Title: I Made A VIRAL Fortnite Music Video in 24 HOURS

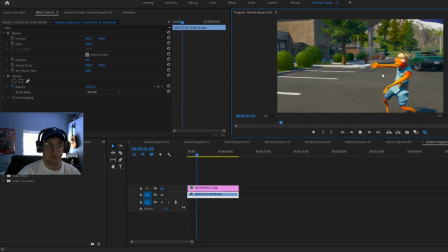248s
So you see here we have the original shot of Tico pointing, doing the emote here. And all I did was add on this thumbnail. I added a little bit more of that shake to the picture, and I added a drop shadow to look like it was in the game.
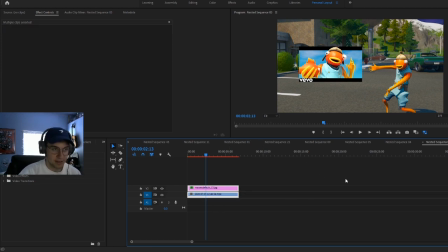263s
Then I selected both clips, right-clicked, and I hit Nest, and you get this one sequence here, which I then added shake to, so the whole thing would shake, and these looked like they were in the same video. Now, for people asking how I did this little zoom in here,
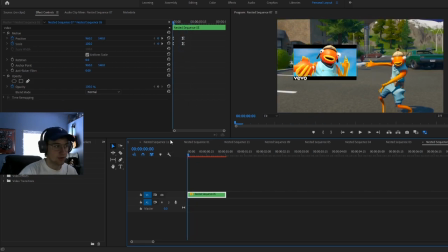278s
all you have to do is keyframe the position and the scale, move forward a few frames, and zoom in.
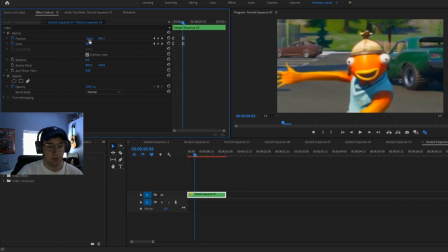286s
Once you move forward a few frames, then you can zoom in and move it so it's in the place you want to.
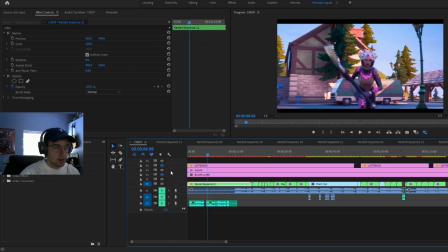290s
Once I had all these clips together, I went ahead and colored it, and you can see the difference here without color and with color.
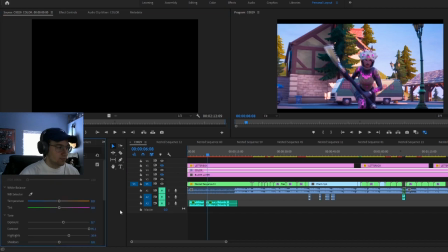297s
All I had to do for that was up the contrast here, up the highlights, and up the saturation just a little bit.
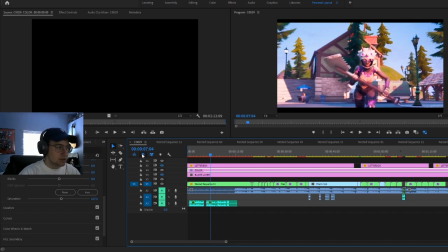306s
And to make it easier so it applies to every single clip, what you want to do is click in your project here, File, New, Adjustment Layer, hit OK, and then drag it on top of all your videos.
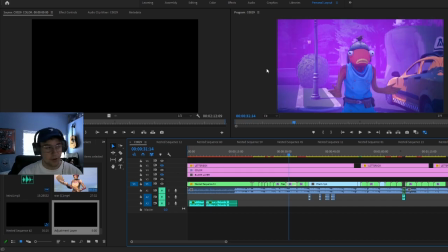321s
That will now apply to every single clip you use. After color, all I had to do to make it look more cinematic was add the letterbox.
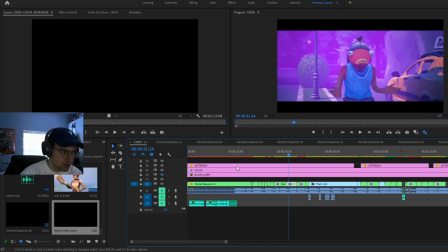329s
And I'll leave a link to this letterbox. All you have to do is drag it and drop it on top of the whole thing.
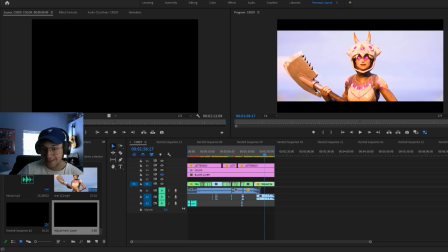336s
And it looks like that. And it's as simple as that. So I hope you guys enjoyed. I hope it was helpful. If you guys still have questions, leave them in the comments below. Let me know what you're editing on. I will try my best to get around to making a tutorial on that software as well. Thanks, guys, and peace.